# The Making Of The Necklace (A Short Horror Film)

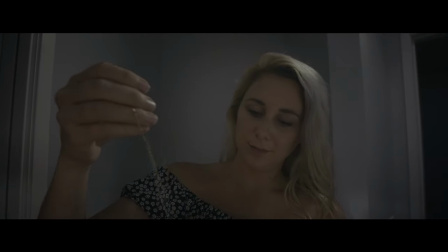0s
Fair warning, if you haven't already checked out our short film, The Necklace, definitely do that before you watch this video.
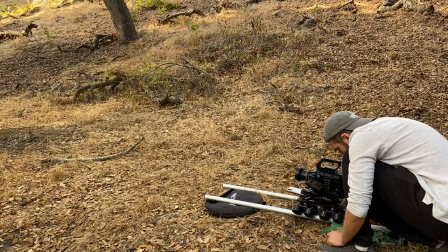6s
Spoilers ahead. So we made another short horror movie, and this time Victoria doesn't die.
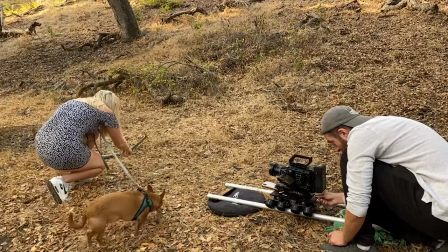12s
Well, not in the traditional sense.
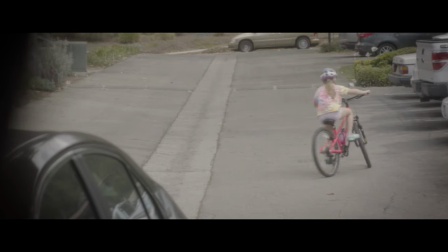15s
We wanted to try something different, something more stylistic and hypnotizing without relying on any jump scares.
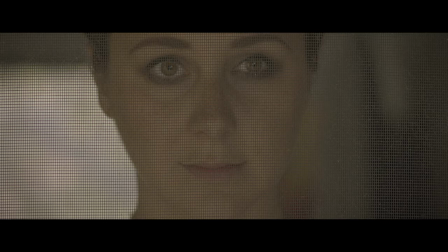22s
Okay, maybe we had a couple jump scares with The Flashes of the Devil, but overall it's a much slower and I think creepier movie than our others.
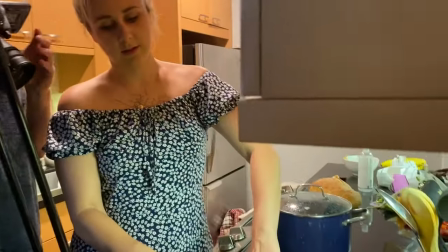30s
Our hope was to get under your skin and stay there for the rest of the day instead of just making you jump out of your seat.
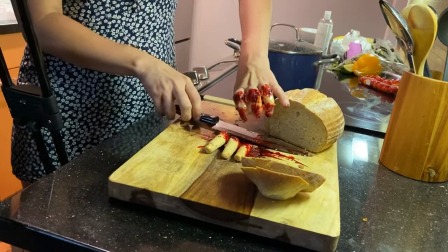37s
We were hugely inspired by some horror classics like The Exorcist and The Shining.
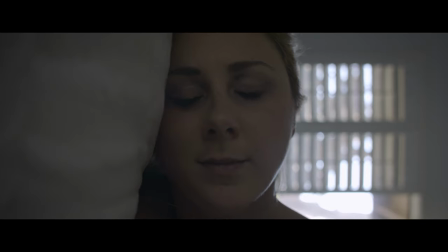42s
We even alluded to The Exorcist a couple times like The Flashes of the Devil and The Grandfather Clock coming to a complete stop.
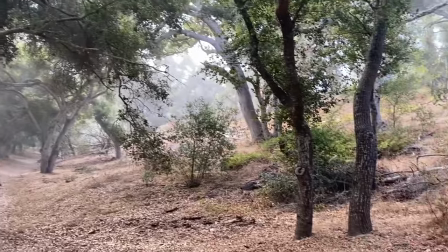50s
I think if there's one thing I've learned from making this film, it's that we don't always need to rely on jump scares or loud startling music to creep you out.
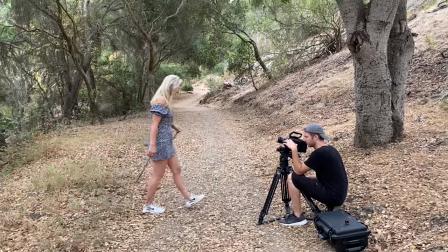59s
Sometimes it even detracts from the story. Don't get me wrong, I'll continue to use jump scares because, well, they work really well.
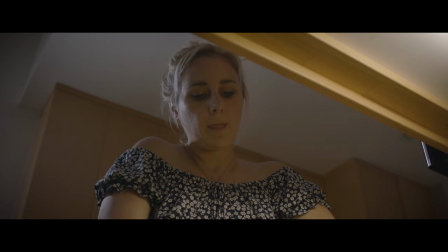67s
See? But I think a combination of atmospheric tension and the occasional jump scare makes for a pretty awesome horror movie experience.
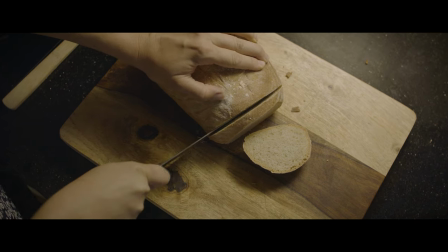77s
All of our other shorts wanted to try something different and shoot somewhere else for a change.
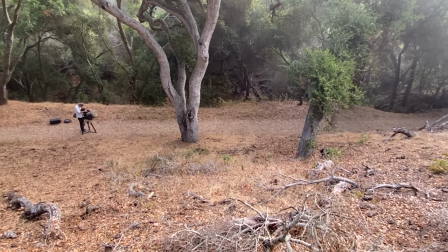83s
We always thought the woods behind our house was super creepy, and we'd been trying to come up with an idea of something we could shoot there for quite a while.
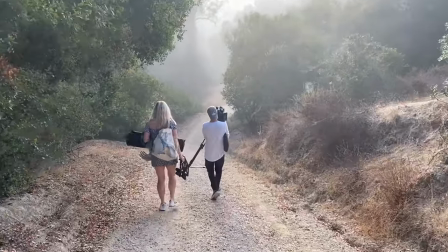91s
I wasn't looking forward to dragging all of our film equipment into the woods, but I haven't been to the gym in a while and I could use a workout, so yeah.
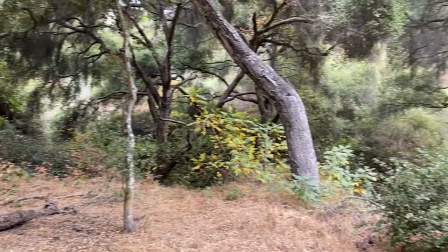99s
We had to come up with a reason for why Victoria was just walking alone in the woods,
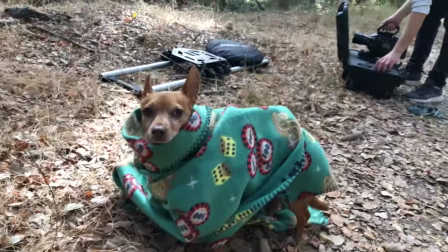103s
so we decided to finally feature our dog Tank, since he's usually on set anyway, acting like a diva.
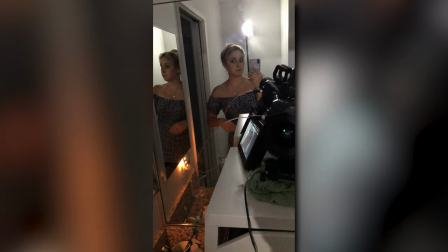110s
Aaron said it perfectly.
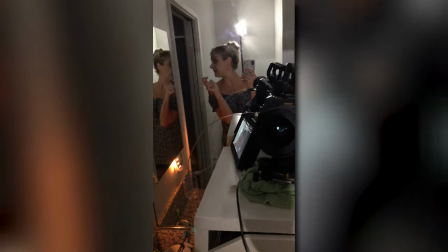111s
This story was an adventure into testing out a different kind of scare, and I've made it my personal mission to scare the pants off you all.
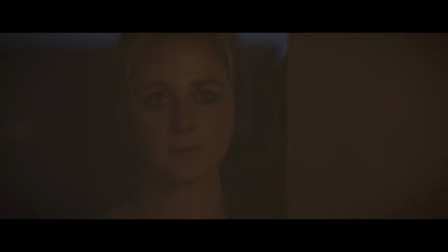119s
I've already written the next short film script. You've been warned. The script definitely evolved during this production.
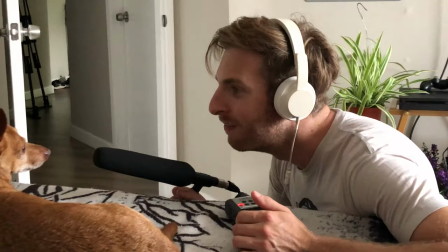126s
After our first draft, Aaron even said, looks like this one's going to be pretty easy to shoot. Yeah, it wasn't.
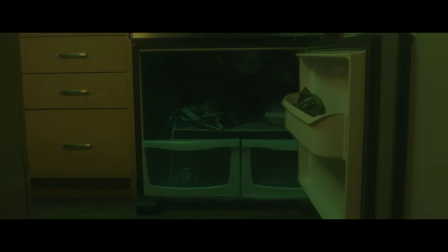133s
In fact, aside from the ice cream man, this was one of our most challenging productions.
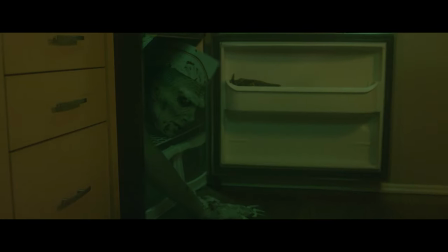138s
As the script evolved, we added moments like me watching the little girl on her bike,
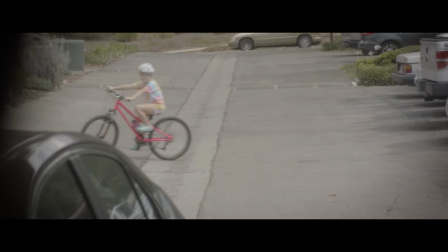142s
which was a last-minute addition, because it felt like it helped convey the necklace's intentions more clearly.
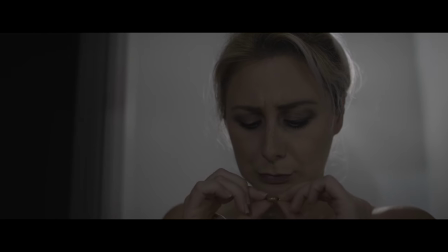149s
And then when Aaron put together the rough cut,
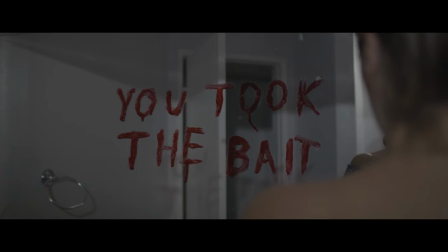151s
I suggested that we add the shot in the bathroom with the blood written on the mirror to help convey that the necklace was a pawn in the creature's ultimate possession of my character.
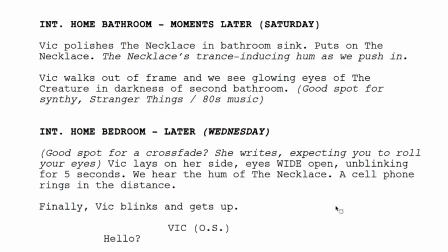159s
After discussing the concept, Victoria wrote the first draft, and from there we fine-tuned it together.
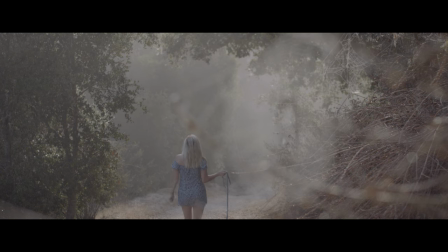166s
Originally, we had this idea where Victoria would be walking in the woods,
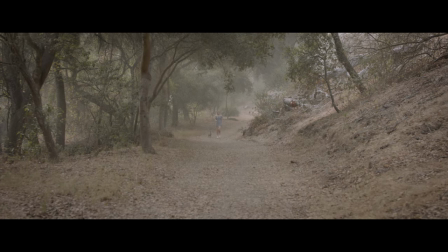170s
and all of a sudden she would see some rubble rolling down the hillside which catches her attention and reveals the necklace.
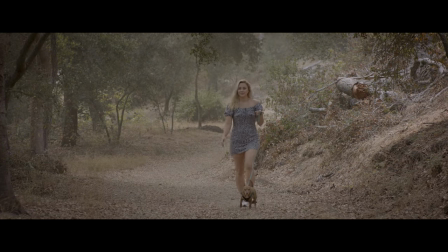177s
But we quickly realized that creating a mini avalanche of rocks and debris seemed a bit too complicated for our non-existent budget,
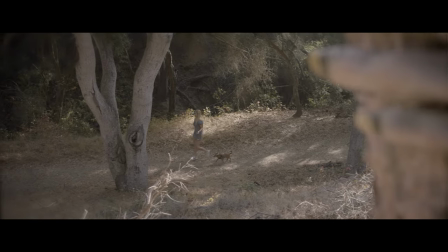185s
and so we decided to just change it to a monster roar.
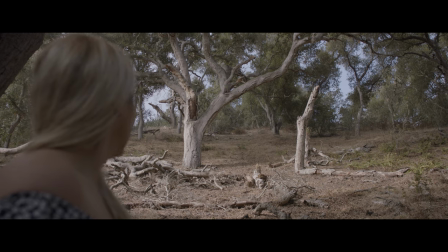191s
I think that ended up being even scarier anyway, and it was way easier to do. do.
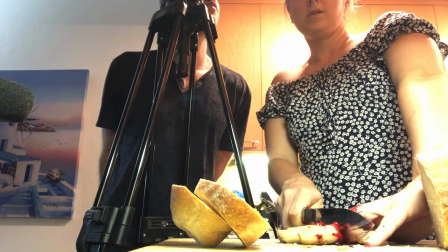196s
We shot the entire film over four days, only shooting for a few hours at a time.
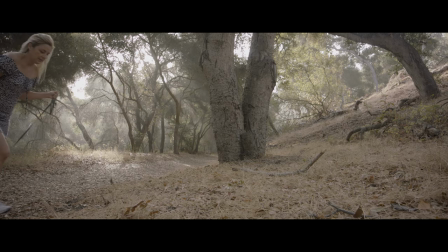201s
We woke up at 6am on day one, just so that we could get all the shots in the woods with that thick morning fog in the background.
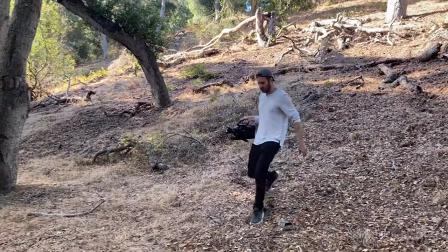209s
The fog only lasts for a couple hours in the early morning so we were rushing as fast as we could to get all the coverage we needed.
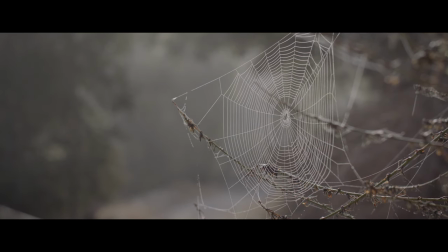216s
The opening shot of the spiderweb wasn't even planned. We were walking to the location and stumbled across the most perfect spiderweb I've ever seen.
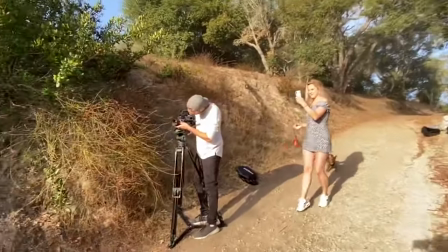225s
It was backlit by the sun and drenched in morning dew, so the nerdy filmmaker in me was like, how could I not film this?
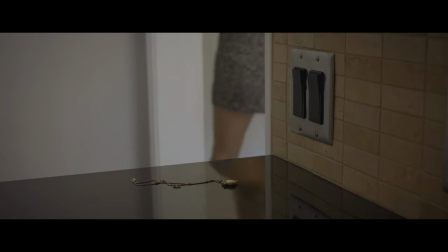232s
I think the most difficult shot of the entire short was this one, where Victoria enters the house,
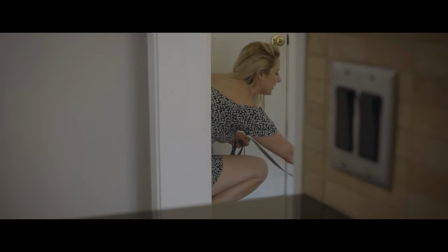238s
drops the necklace on the counter, takes the leash off her dog as we slowly push in,
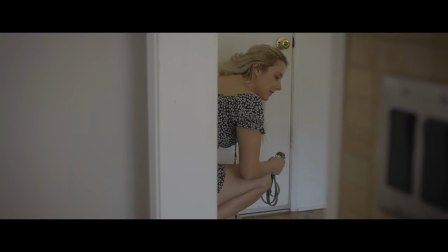243s
then we pull back as she picks up the necklace off the floor.
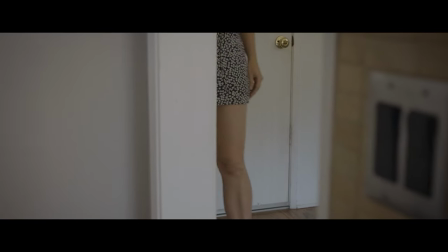246s
It looks simple when you watch it, but we did somewhere around 30 takes. First of all, there were three focus marks we had to hit.
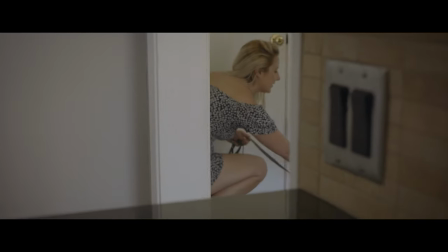255s
First, when she puts the necklace on the counter. Second, when she walks to the door and takes off the leash.
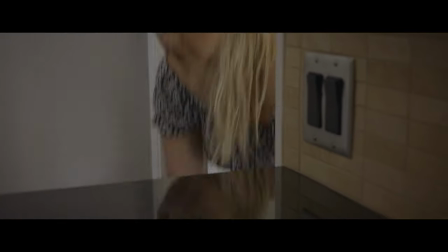260s
And third, when she walks back to the kitchen and picks up the necklace off the floor.
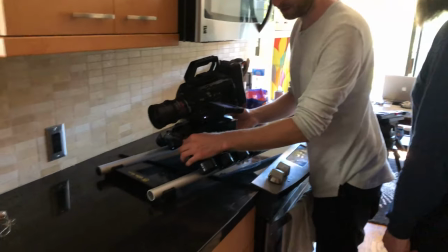265s
I was pushing the dolly and pulling focus at the same time, which is never easy.
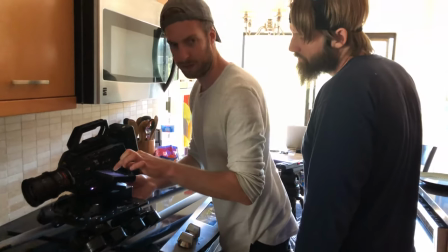270s
I had to set up the dolly in such a way where you could see all the action that was taking place.
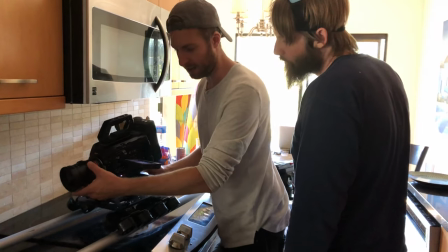275s
I don't have a fluid head attached to the dolly, and even if I did,
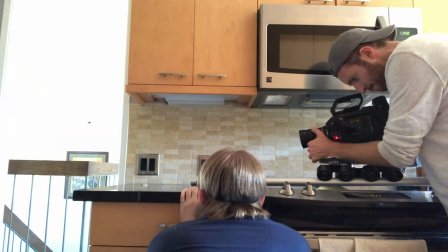279s
I can't push the dolly focus and tilt at the same time, so it was important that Victoria hit all the right marks.
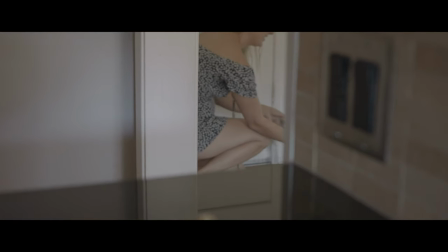287s
I had her bend down as low as she could so that her head wouldn't be cut off at the top of the frame.
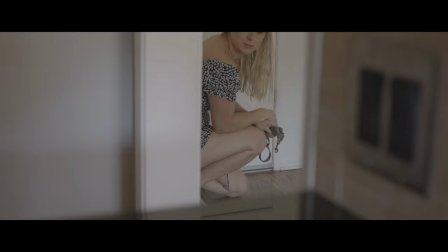292s
A bunch of takes didn't even work because either I missed my focus marks, or there was a bump in the dolly, or Victoria just didn't bend down far enough.
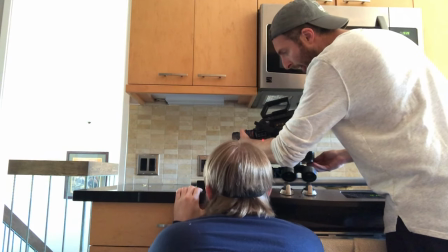300s
Meanwhile, our friend Wes was kneeling right beside me so that he could remove the necklace from the counter and then place it on the floor.
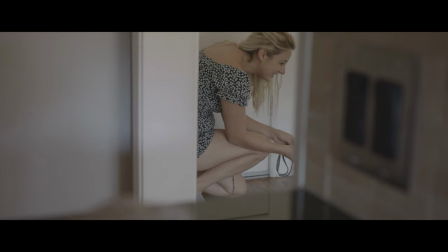308s
In several takes you can actually see his hand in the frame, so back to one.
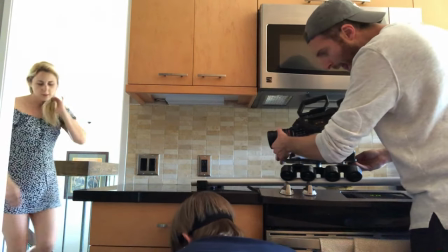313s
Even though the shot was a real pain in the ass to do, I think it was the best way to shoot this part of the story.
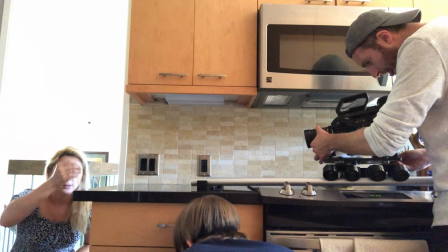318s
I always like to figure out how to convey information in the fewest amount of shots possible.
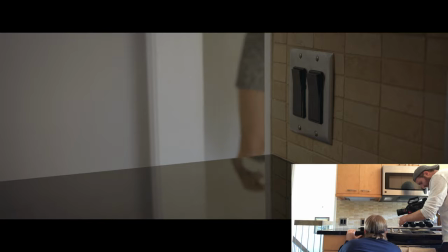323s
I could have started with a shot of the door, and then a cut to the kitchen counter, then back to the door,
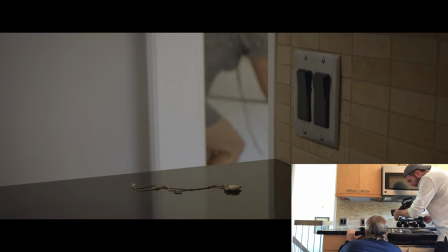329s
then close on Victoria's face as she picks up the necklace, but that would've just felt clunky and distracting.
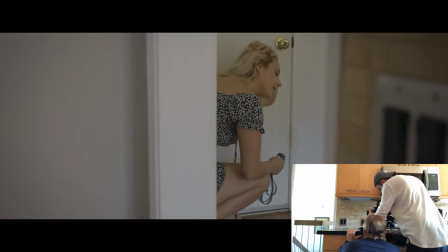335s
I knew it was just a matter of time before we'd get the shot, and so we went with the more time-consuming yet simpler way of shooting this particular sequence.
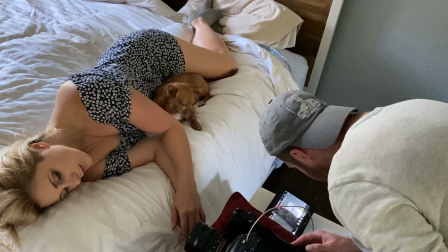344s
For this shot, where Victoria's in bed with her eyes open, I just rested the camera on its side on top of a pillow, and that was it.
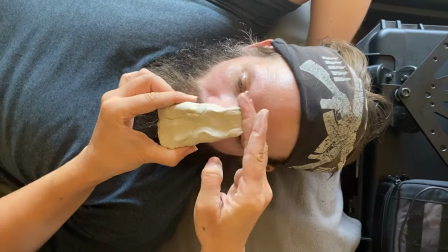352s
Creating the demon took a lot longer than we anticipated. Victoria took a mold of Wes's nose, and then used that to make this scarred-looking demon nose.
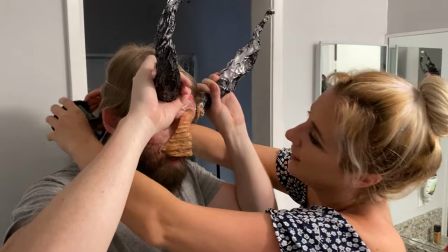362s
She made the horns out of tinfoil, which we just spray-painted black. And then she painted veins all over his face. The horns in the nose kept on falling off because we ran out of liquid latex, so we came up with the idea of using fishing line.
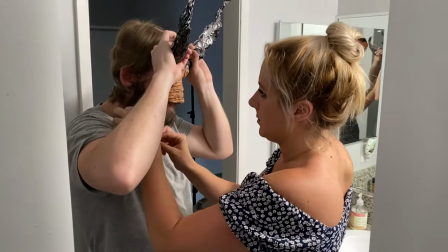376s
We wrapped the fishing line around Wes's face until everything held. We also gave him these plastic monster teeth we bought on Amazon. on.
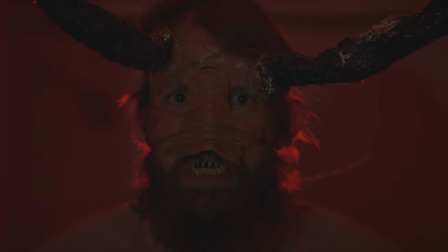384s
Victorio was standing behind him holding a small LED light with a red gel over it, just to get that scary hellish atmosphere.
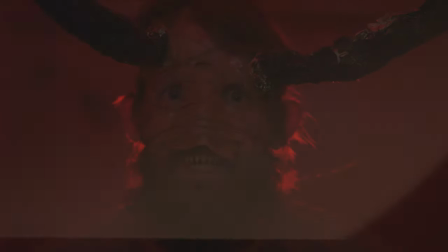391s
We had Wes make a bunch of scary faces, and that was about it.
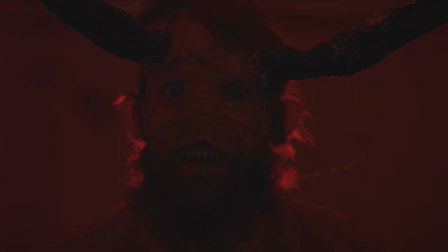395s
I was able to enhance the practical effects we made in After Effects by motion tracking the whites of his eyes,
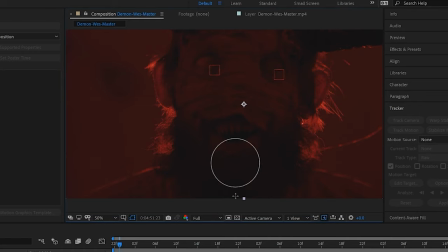401s
and using the liquify filter to stretch out his mouth and teeth. It didn't have to be perfect since we only flashed it for a few frames at a time.
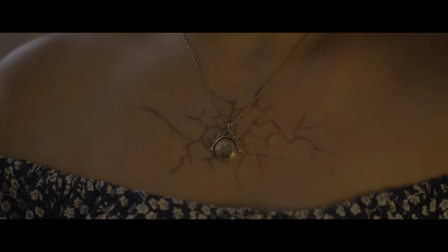410s
When we began filming, I wasn't exactly sure how we were going to have the growing veins effect, but I had a few ideas.
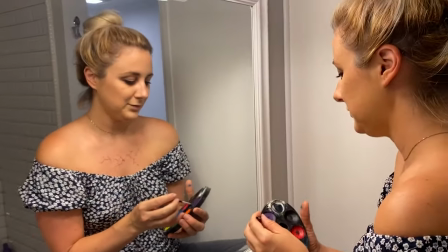417s
Victoria actually painted some veins on her chest with special effects makeup.
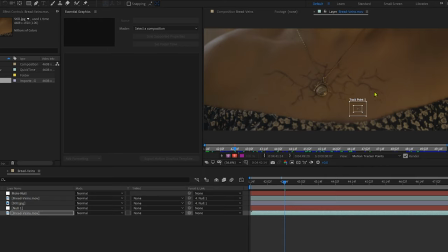421s
In After Effects, I motion tracked the movement of the necklace and of her mole right here since they move in tandem with the rest of her chest.
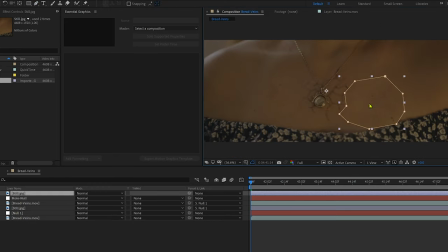430s
Then I masked out a piece of clear skin without any makeup, and put that on top of the area with the veins.
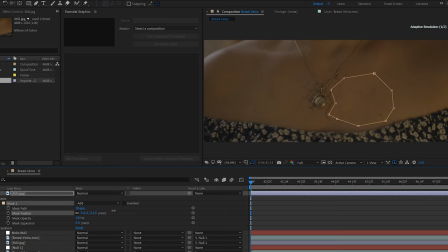438s
I feathered the edges so that it blended in naturally.
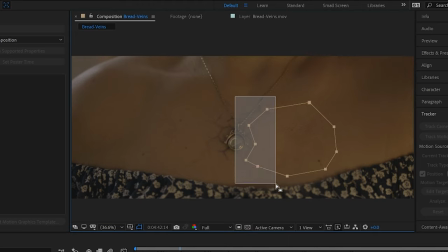442s
Then I adjusted the mask path using keyframes, and slowly, over the course of the entire shot, revealed the makeup underneath.
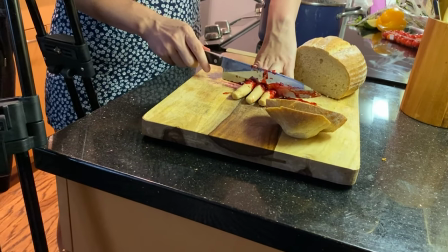449s
It actually worked out even better than I expected. This was my first foray into creating special effects prosthetics, and it nearly drove me insane.
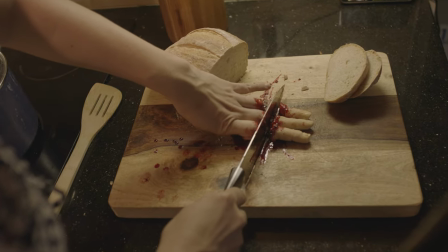458s
I've dabbled a little in special effects work, I even crafted the monster in our short film Bedhead,
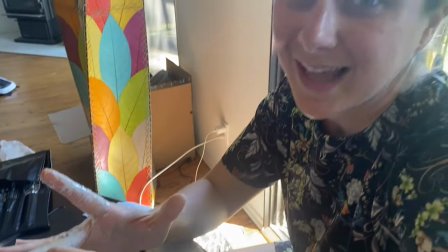463s
but making these three fingers took me the entire afternoon leading up to filming. I used YouTube tutorials to learn how to make a latex cast of my fingers.
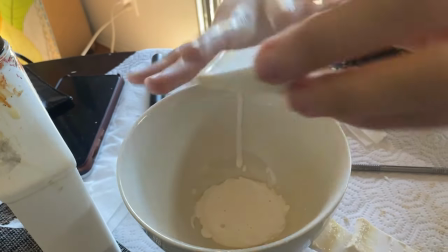472s
Then, after the latex dried, a liquid gelatin mixture is poured into the casts and chilled until solid.
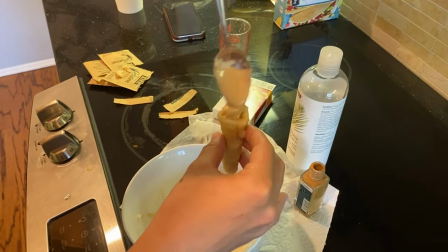478s
From there, you just peel the latex cast off and you should be left with perfect fake fingers.
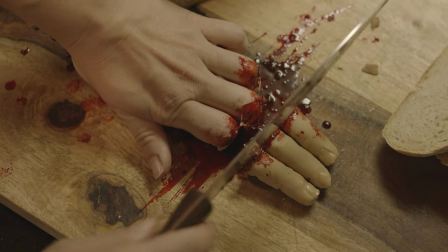483s
Sounds easy, right? It was a nightmare.
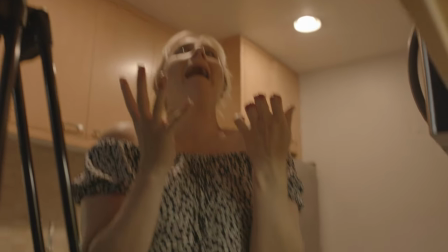486s
In the first batch, I forgot to put finishing powder on the latex cast, so the latex kept sticking to itself and ultimately churned out some deformed, nubby stumps.